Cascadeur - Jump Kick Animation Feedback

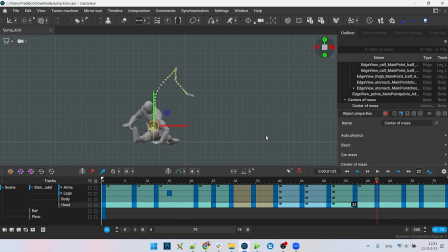252s
The pose when the character contacts with the ground, here, I guess it's alright.
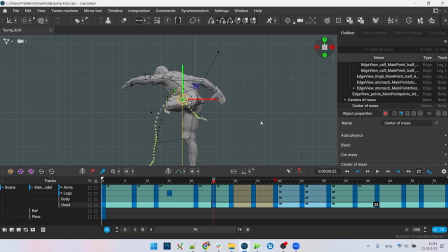So I'm using the parable tool here. But I believe we'll want to jump a little bit higher than the parable tool suggests.
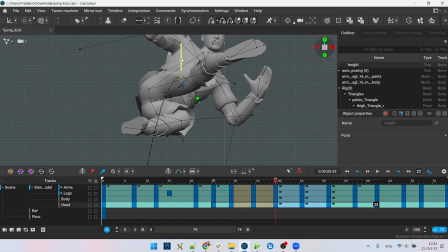287s
So I'm going to adjust the height here. Something like so. In order to achieve a certain height in the jump,
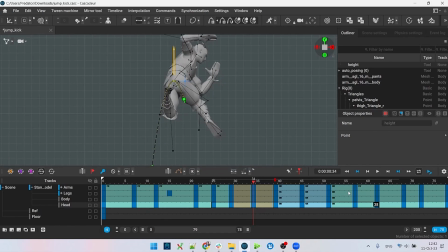300s
you have to adjust the timing to make sure this trajectory is actually possible with the gravity value you're working in. But it goes the other way around as well. You can change the gravity value in order to preserve the timing that you have.
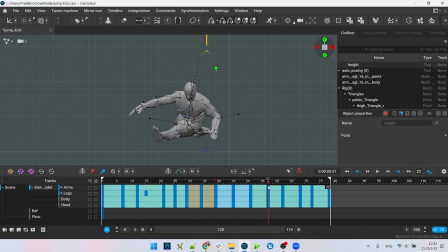318s
But it's not the case here, so I'll go ahead and adjust the timing. So you will land.
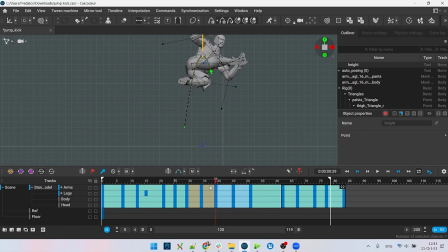336s
I think we really need to adjust the timing.
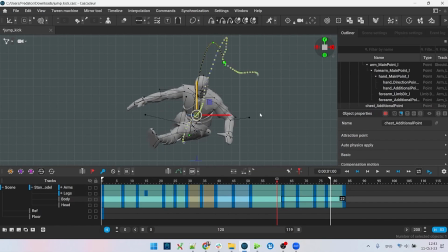346s
We'll get to this later, but for now, let's snap the trajectory that we got here. And you can instantly see that it has improved already.
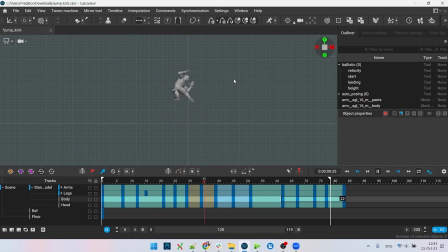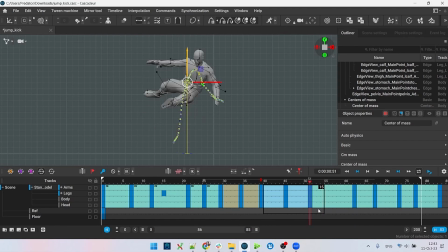377s
I'll go ahead and set everything to IK for now, remove the FK interpolation there, to make sure that we keep the center of mass trajectory.
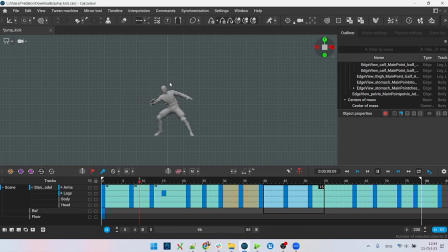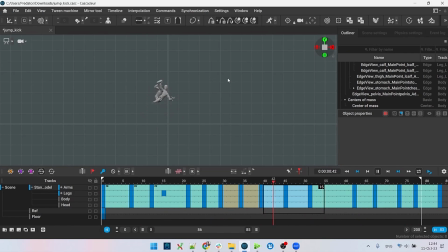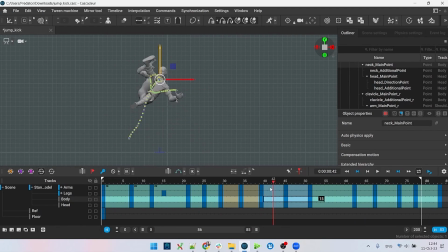417s
So if we had chosen to instead fix the poses first, to get this the highest pose, we would have to check the trajectories when we do the spline.
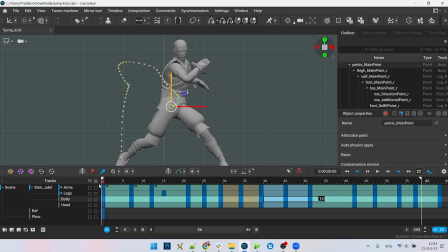434s
Speaking of which, let's go into spline. When we set up the jump, we make this preparation step there. And in order to make it, we have to raise our pelvis.
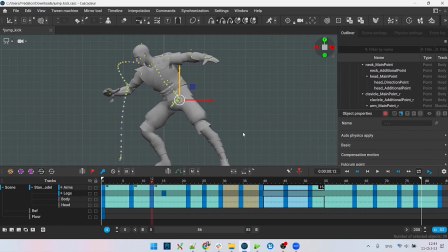450s
And when the foot touches the ground, then we can lower the pelvis on it. And that will also serve as a squashing movement before the character makes the jump.
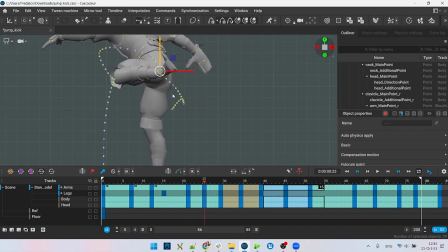468s
Well, because in order to jump, we have to accelerate our center of mass as much as we can before we take off.
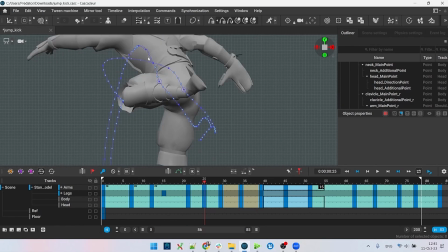480s
And we also have to do this in the exact direction of the jump.
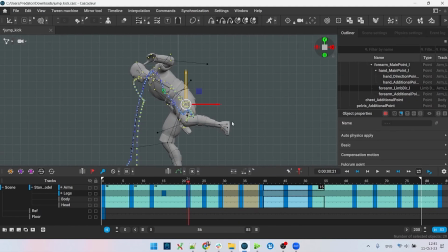487s
So in our case, we have to adjust frame 21 in the way
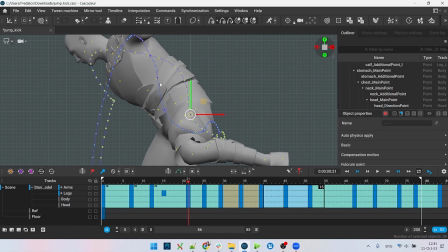493s
so that the center of mass will give us the correct impulse.